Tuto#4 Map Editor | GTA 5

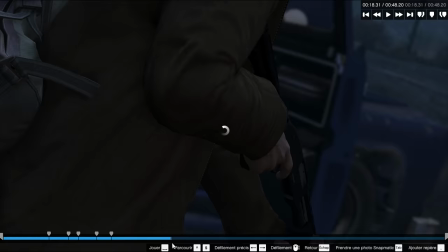25:15 Voilà, il y a pas mal de bugs parce que je ne prends pas le temps de tout faire correctement. Mais l'avantage de ces plans-là, c'est que ce n'est pas du plan comme on peut voir sur beaucoup de machinima.
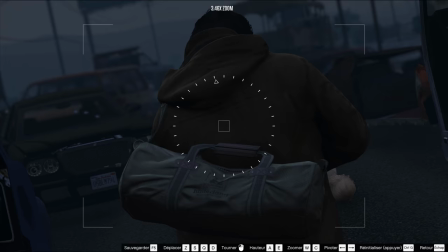25:26 On suit la cible, donc c'est assez facile à créer. Et en même temps, ce n'est pas du plan collé-serré, truc dégueulasse, vu du haut, vu de côté.
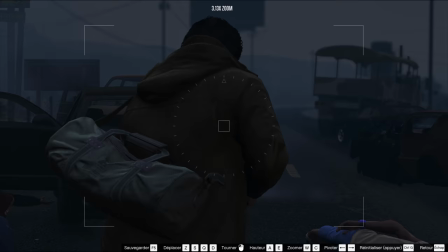25:36 Là je vais vous apprendre maintenant A faire un plan un peu plus compliqué
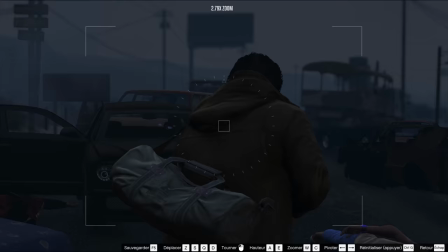25:40 Donc on a toujours en caméra de suivi On va dézoomer un peu On va faire un plan comme si on était une seconde personne Qui suit la première et que nous on regarde
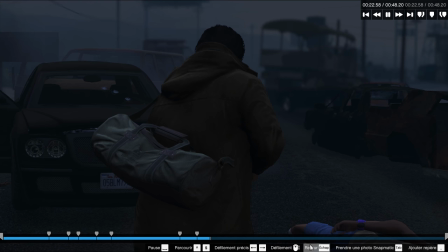25:48 Lui il est devant nous, il nous protège Et puis moi je regarde un peu à droite à gauche Parce que je suis un peu flippé On va dérouler tranquillement
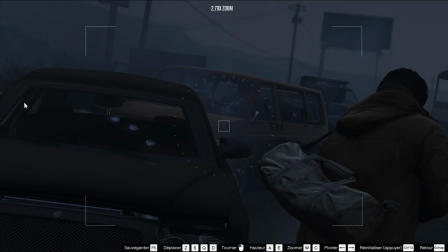25:57 On va se dire qu'on va poser une deuxième caméra Genre j'ai un peu tourné la tête par là On va débuller un peu
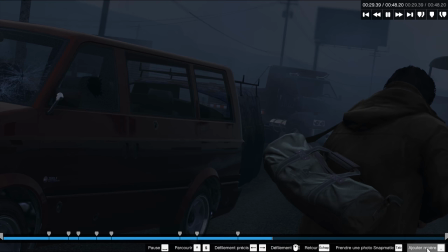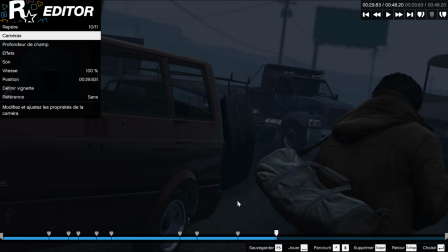26:09 C'est pour ça que c'est important de marcher droit Et de vous laisser un peu de mou quand vous faites vos films
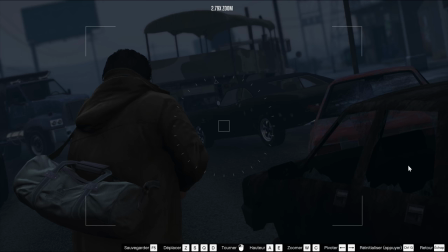26:14 Pensez ces plans de caméra là Et ensuite Donc à l'inverse je tourne un peu la tête à droite
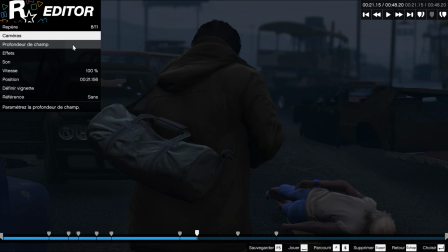26:21 Donc à ces plans là On va y rajouter bien sûr
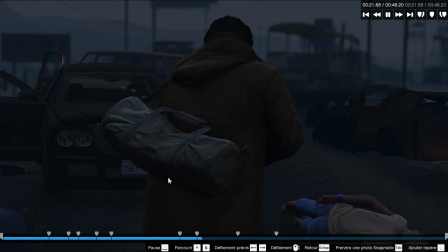26:27 Une cible à suivre genre on la laisse Et caméra fluide Donc là on voit la tête qui se tourne à gauche Pouf la bouge plus Donc là il faut bien sûr mettre ici fluide aussi
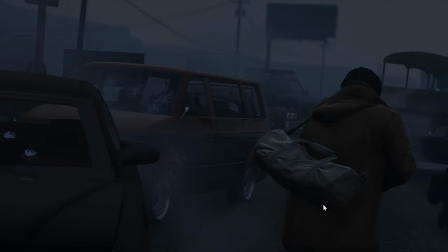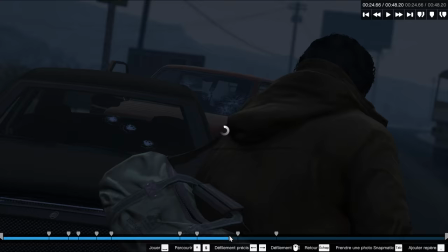26:48 Voilà Alors après c'est des petits à-coups qui sont bien chiants A faire sauter
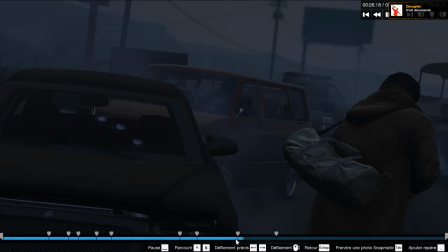26:54 C'est en fait C'est quand la caméra passe au-dessus d'un cadavre Par exemple, hop, tic,
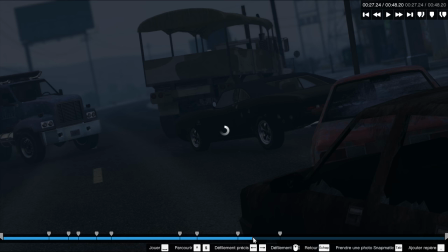26:58 pouf, il y a un petit à-coup Donc ça c'est vraiment De la bidouille, il faut trouver le bon réglage Pour pas que ça se voit Et pour le coup je vous dis,
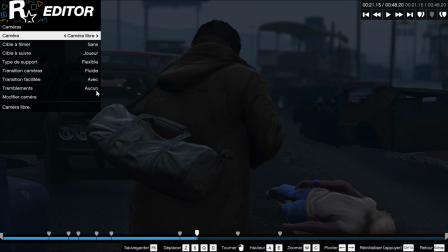27:05 ça c'est vraiment du temps Et comme d'habitude Caméra à la main
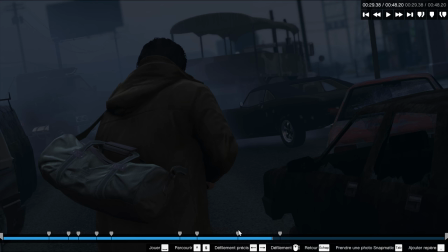27:15 Et là c'est un peu long Il faudrait raccourcir Et ici aussi
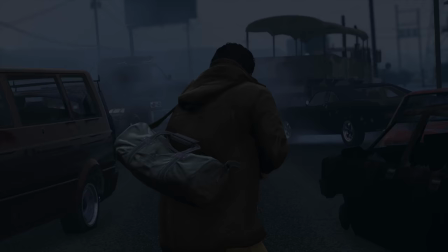27:21 caméra à la main, donc c'est comme ça que fait Degui je pense pour ces films l'avantage qu'il a lui c'est qu'il l'ait fait de façon tellement rapide
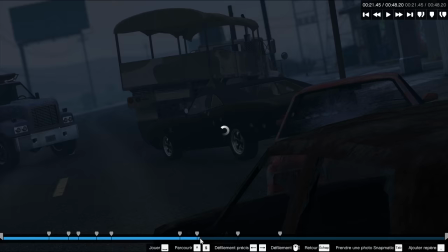27:29 du coup on n'a pas cet aspect caméra qui bouge
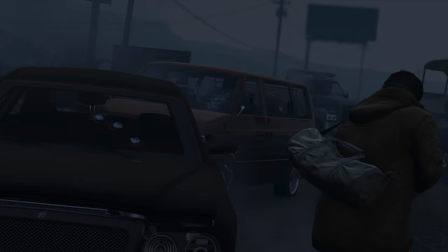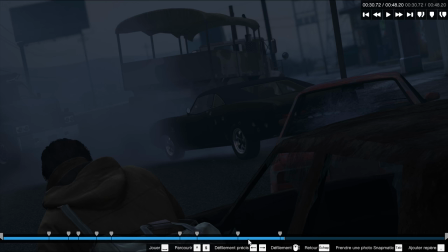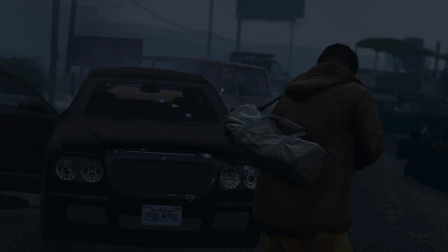27:43 voilà, bon, là on a la petite à coups mais la première partie du plan serait largement utilisable
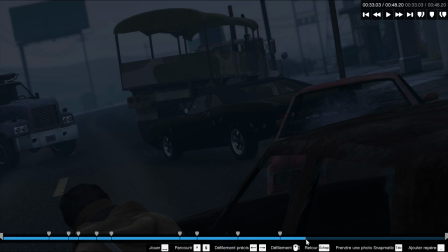27:51 et c'est toujours plus sympa que des plans ce genre de plans
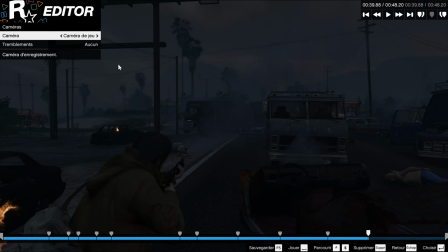27:58 comme on voit beaucoup malheureusement et c'est limite si on voit pas ça dans beaucoup de films ou
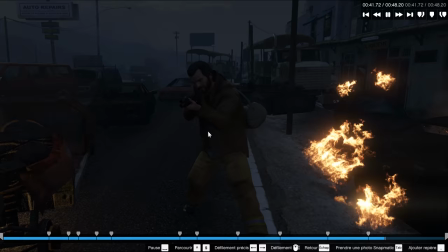28:07 ça alors je me permets pas de critiquer bien évidemment il faut essayer d'avoir le niveau
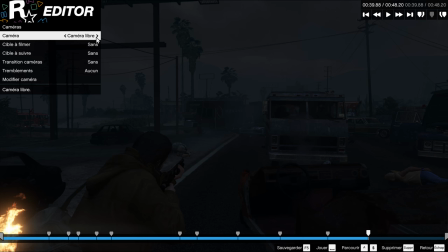28:15 c'est des heures de travail mais c'est vrai que bon
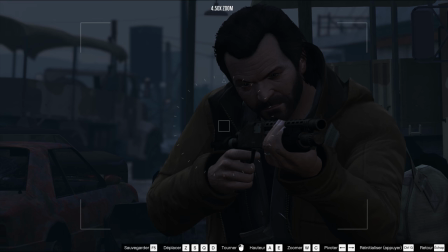28:19 quand je vois des vidéos comme certains font sur GTA5.fr qui sont de très bonne qualité Qui sont vus mille
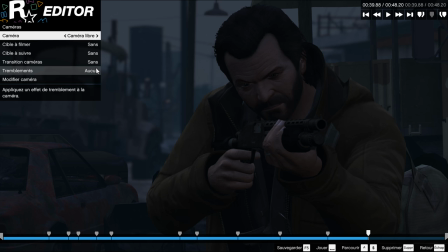28:27 fois et des vidéos Où le mec s'est juste contenté De coller sa caméra de façon arbitraire C'est tristesse Donc là on va faire un plan de face maintenant Sans transition de caméra Si il va suivre le joueur Un petit tremblement pour ajouter un peu de vie
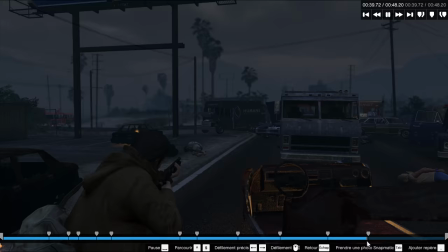28:43 Et voilà On a un truc assez sympa
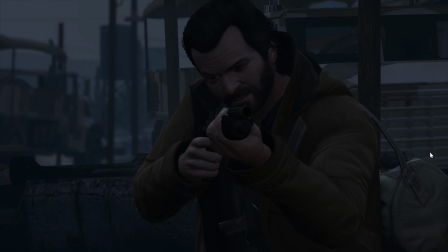28:52 Comme dans l'exemple Donc on va en rester là pour ce petit tuto Prochain tuto sur scène directeur Vous allez voir c'est pas du tout le même délire C'est pour pouvoir faire Vos machinimas vraiment entièrement tout seul Avec plusieurs acteurs qui se suivent Qui bougent ensemble,
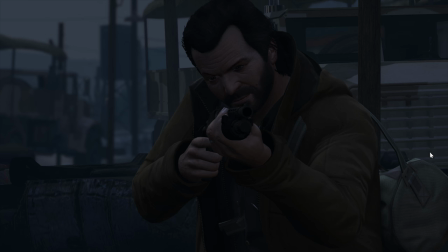29:05 qui ont des interactions ensemble J'ai pas trop trouvé de tuto en français J'ai beaucoup trouvé de choses en anglais Pas forcément évident à comprendre Je me suis dit que ça serait sympa d'en faire un N'hésitez pas à lâcher un like, un commentaire Et on se retrouve très bientôt pour un nouveau tuto Bisous